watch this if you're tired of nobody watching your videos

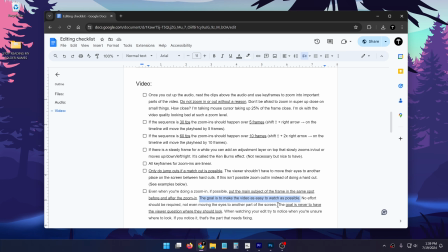1979s
No effort should be required, not even moving the eyes to another place of the screen. The goal is to never have the viewer question where they should look. This adds friction. It makes the video more like trying to slide slide on asphalt compared to trying to slide on ice. When watching your edit, try to notice when you're unsure where to look.
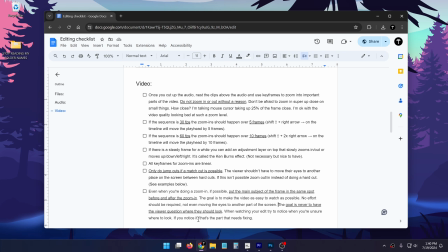1996s
If you notice that you were searching where to look for even just a small amount of time, that's the part that needs fixing. Okay, I know this was a lot of information here, but let's look at a few examples which will make it a lot easier to nail all of these things down.
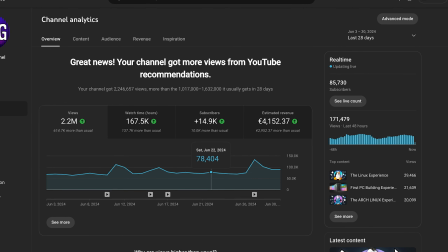2008s
Also, if you're interested in learning how to apply the things I know about YouTube to your channel and get results like this,
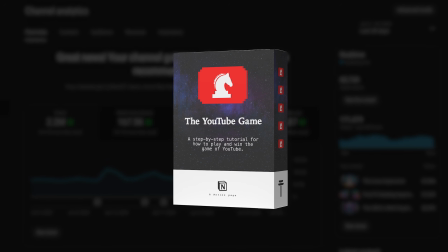2015s
I made a template that essentially lays out the entire YouTube blueprint of how to win. By the way, it's free. Most templates like this are just thrown together as an afterthought.
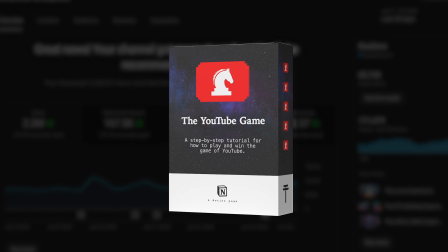2024s
This one has gone through many iterations of trimming out the fat to ensure it's as dense with value as possible. But it's only for channels that are serious. It's not some feel-good fluff to passively consume.
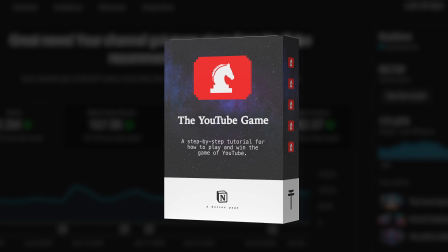2035s
It's not some magic bullet. It's for people that are serious to do the work. So if you think that's you can download it from the link in the description.
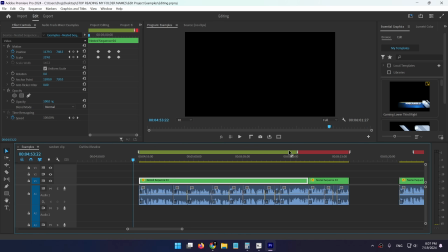2041s
Okay, let's look at a few examples of how to do zoom-ins. The green markers here show where zoom-ins are actually very nice, and the red ones are where I would change something. So let's first look through this entire clip, and then I'll comment on each zoom-in.
OpenFX overlay, Fusion overlay, annotations.
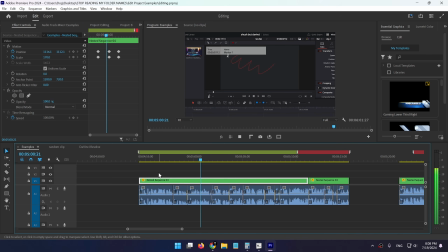2058s Wait, I can do annotations? What? I can do annotations? How does this look? So where's the annotation? Oh wait, it's like a marker. So if I move my playhead to the marker, it should reveal this? Yes. Oh, so I can just like draw an arrow for myself later, and then when I come back to this marker, I will see this on the screen.
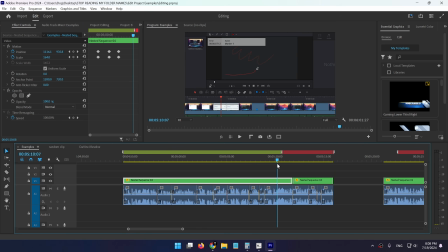2075s Okay, that's interesting.
Okay, so first, what's wrong here? What's wrong with the zoom in? Here's this segment again.
Oh, so I can just like draw an arrow for myself later, and then when I come back to this marker, it shows me coming back to this marker on the timeline with my mouse cursor.
However, let's check where the viewer was looking on the screen before the marker.
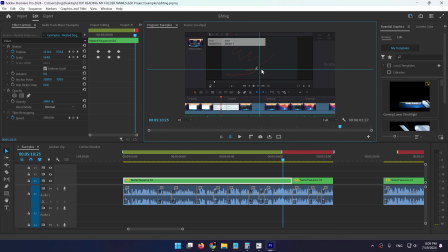2093s
So somewhere here, they're either looking at this arrow here that I just drew on the screen or on my mouse cursor, which would be here. So I'm just going to take the middle. And so when the zoom in happens, since it's very fast, they will still be looking at this part of the screen. And let's look at where the action is after the zoom in happens.
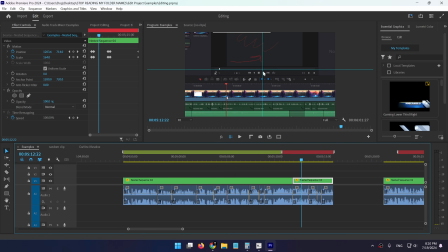2110s
So the action is over here, but the viewer's eyes are looking over there, which means that they're now looking at a random place on the screen and they have to find the mouse cursor, they have to find where to look. So instead of doing it like this, the zoom in could be like this, so that the marker that I'm showing is on the exact place where the viewer's eyes are.
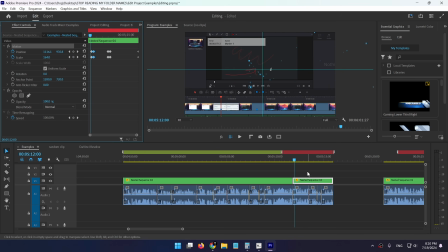2128s
I'm going to copy these keyframes over to the other keyframes so that the screen doesn't move. And now let's look at the zoom in without the guides.
Oh, so I can just like draw an arrow for myself later, and then when I come back to this marker, I will see this on the screen.
Now it works a lot better because before the zoom in, your eyes were looking here, and after the zoom in,
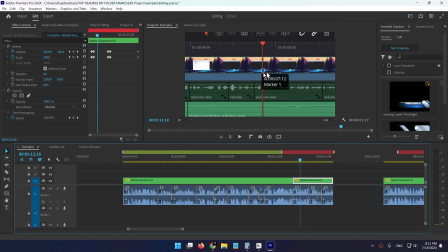2144s
I teleported what I want you to look at right where you were already looking, which reduces friction since you don't have to search where to look on the screen. When the viewer loses where to look and they're confused and they're trying to find where to look, that's unnecessary effort that can be avoided.
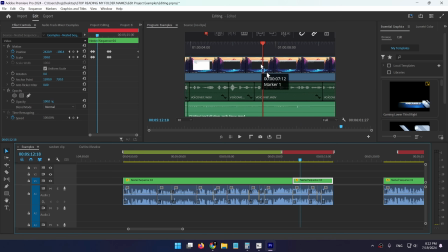2159s
So that's why I always try to zoom in into the same place on the screen where they were already looking at. Of course, this isn't always possible, but 90% of time it is possible.
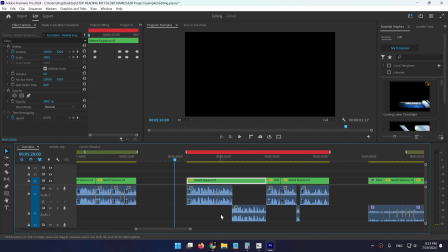2169s
Okay, let's mark this green and move on to another clip. Let's first look at this clip in its entirety and then we'll try to enhance it.
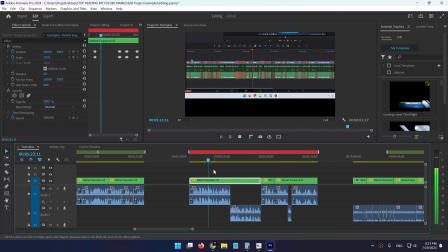2176s Okay, so first I want to turn all of these random cut up clips into one single clip.
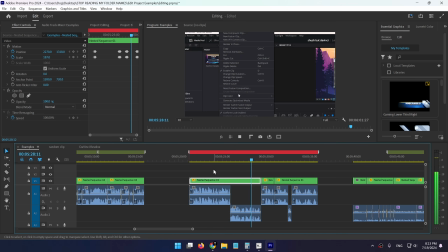2181s And the way I would do that in Premiere Pro is right click and nest. New compound clip. I'm assuming that means nest. Yes, looks promising. Clip 1. Create.
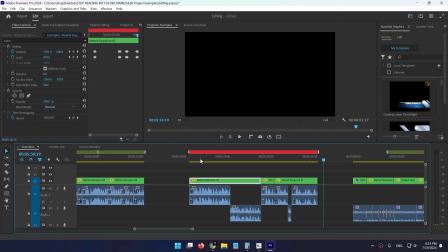2191s
Okay, that was just a short clip. And what I'm going to do while watching this clip is click M on my keyboard, which will add a marker like this, whenever there's a brief moment where I have to search where to look, or whenever I have to move my eyes to a different place on the screen because there was a jump cut. So then I'll know the parts that I can improve.
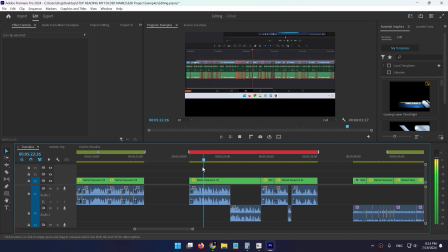2207s
Okay, let's see it.
Okay, so first I want to turn all of these random cut up clips into one single clip.
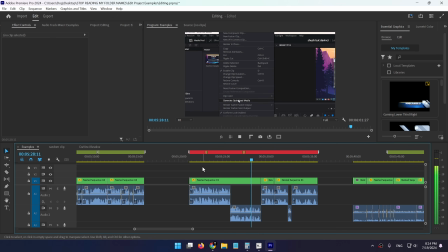2213s And the way I would do that in Premiere Pro is right click and nest. New compound clip. I'm assuming that means nest. Yes, looks promising. Clip 1. Create.
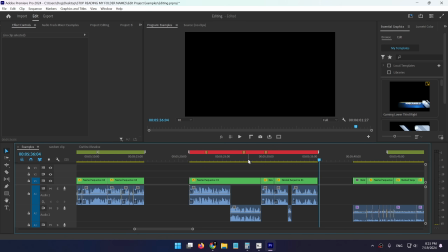2223s
Okay, so there were 3 places where I had to search for where to look.
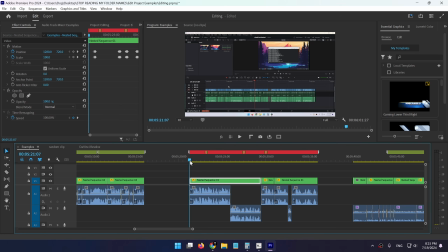2227s
Essentially 3 places of friction that I can remove. So the first one was here.
Okay, so first I want to turn all of right here, this zoom in.
So let's see where the viewer is looking before the zoom in happens.
Okay, so first I want to I'm talking about these clips right here, and then I'm going to be highlighting them with my mouse.
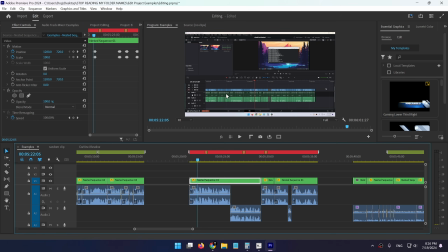2244s
So most likely the viewer is looking somewhere here on this line here. So I'm going to add a guide like this. I don't really need the vertical guide. So my eyes are somewhere on this line. I'm not 100% sure where I'm looking at because this is just an extract from a video, but I'm assuming it's somewhere here.
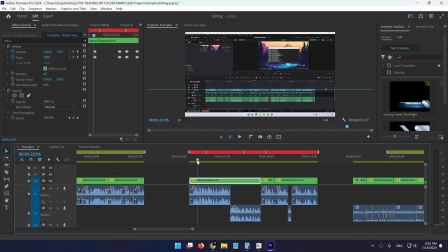2259s
And let's look at where this line ends up after the zoom in. So now it's here.
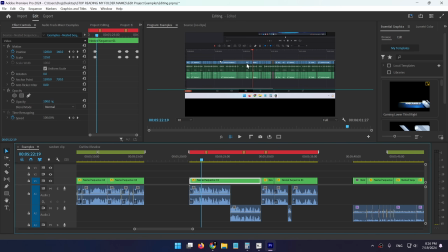2264s
This is a place where I'm not supposed to be looking at because my mouse cursor is highlighting the clips up there. That means that now I have to search for where to look and move my eyes over there because that's where the action is happening. So instead of zooming in like this, I would have simply zoomed in like this, a little lower.
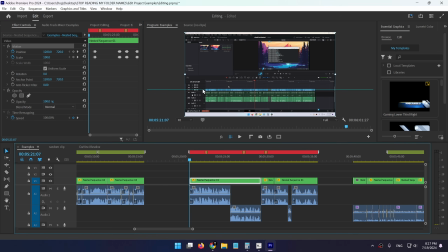2280s
I'm going to duplicate these keyframes over here so that it doesn't move. And now before the zoom in and after the zoom in, I will be looking at the same place. Let's see this.
Okay, so first I want to turn all of these random cut up clips.
There we go. Now if you were looking here, you didn't have to move your eyes to a different part of the screen to still see the action that's happening.
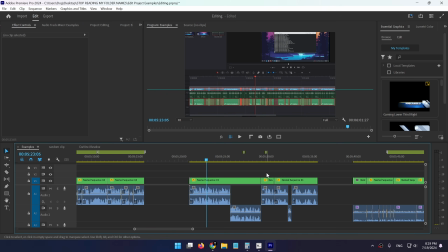2297s
So one of the markers is dealt with and there are two more. So let's explore the second marker.
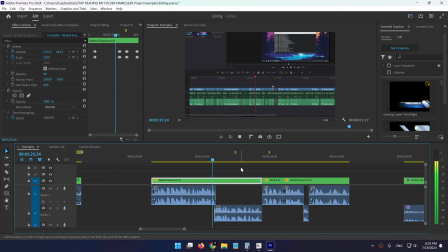2302s Cut up clips into one single clip. And the way I would do that in Premiere Pro is
There, this zoom in was also completely random because my mouse cursor is over there and the viewer, including me, are confused because the zoom in happened to this place of the screen where nothing is happening.
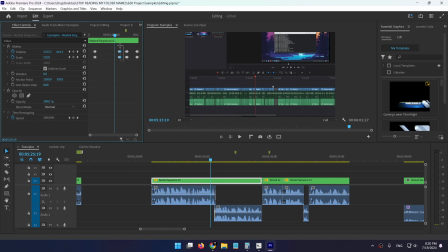2321s
So instead of doing this and zooming in over there, I would have probably just removed this zoom in entirely, like so. If you can remove a zoom in and the video totally makes sense, then there's no reason to keep it in. So let's see if it works without this zoom in.
Okay, so first I want to turn all of these random cut up clips into one single clip.
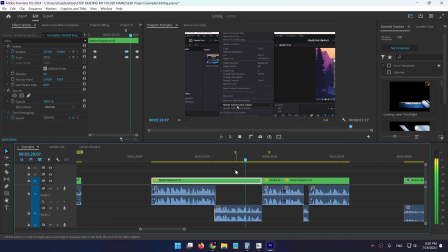2338s And the way I would do that in Premiere Pro is right click and nest.
Still works perfectly. So I'm also going to select this marker and remove it. Now for the final one.
Random cut up clips into one single clip. And the way I would do that in Premiere Pro is right click and nest. New compound.
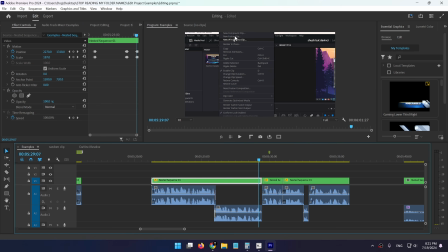2353s
Okay, so in this clip, I was looking somewhere here because that's where the mouse cursor was. That's where the highlighted text is. So my eyes were on this line right here. I'm also going to add a vertical guide.
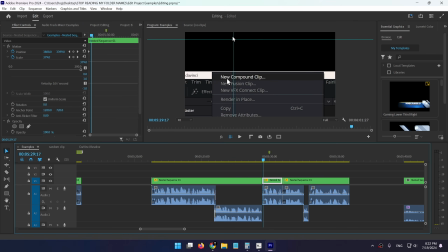2364s
And once the cut happens, that's where my eyes are. And that's where the main subject of the clip is. So in this case, I will have to move my eyes from here to over here. This is a very easy fix.
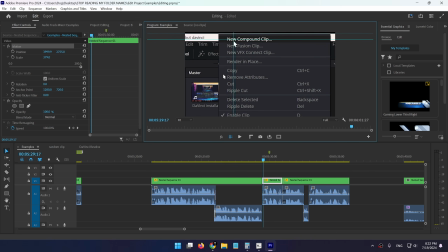2375s
I simply have to move this clip over here where my mouse cursor was in the previous clip. And now this is just a simple match cut.
Right click and nest. New compound clip.
So you were looking over here and once the cut happens, your eyes are still looking in the same place. And that's also where the main subject of this clip is. So you don't have to search for where to look.
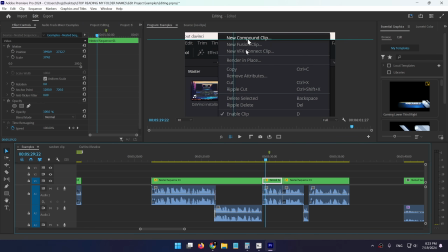2393s
The action is happening in the same exact place. Now, since I changed this clip, I probably screwed something up with the other clip.
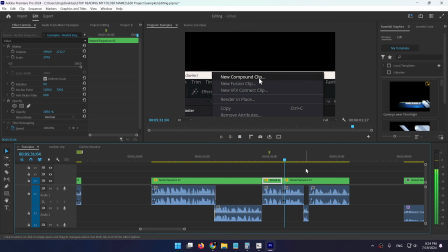2400s
So let's continue watching and see if there are any more problems.
New compound clip.
I'm assuming that means yep, there is a problem, and that's that this clip also starts over here.
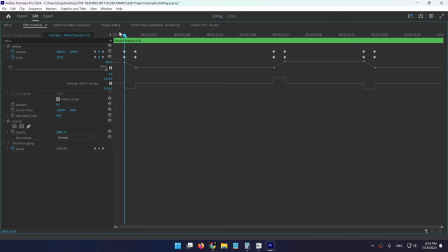2409s
So I'm going to add 2 keyframes on the previous clip, cut them out, and then set these as the beginning keyframes of the second clip.
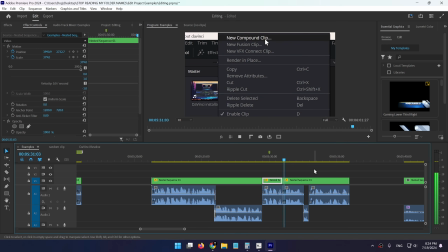2416s
This is how it looks like now.
New compound clip. I'm assuming that means nest. Yes, looks promising.
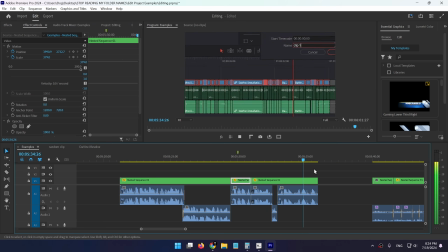2421s Clip 1. Create.
Also, in a situation like this zoom in was not to show something else on the screen, it was to emphasize what I'm typing here into this name field. When I do a zoom in like this, I typically like to zoom in on the action. So in this case, as I start typing something in, let's see it before.
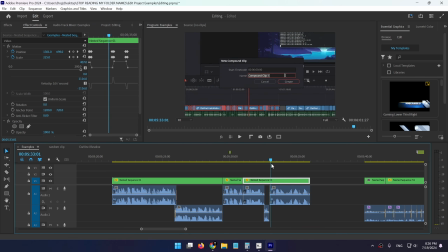2439s Yes, looks promising. Clip 1.
It looks good, but let's do it as the first letter appears.
Yes, looks promising. Clip 1. Create.
Awesome. Also, in this situation, you'll notice that the zoom in happens into the middle of this box, but the viewer should be looking here where I'm typing in the name.
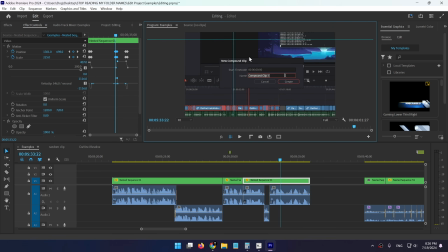2456s
So instead of zooming in just in the center, I would have made the center of the zoom in where they're supposed to look. So they're supposed to look here and not right here in the middle. So I'm going to position my guides here, and after the zoom in, I want the guides to be exactly on the same spot.
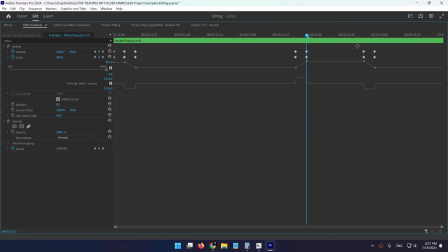2470s
So like this. Then I'm going to copy these keyframes and paste them over here.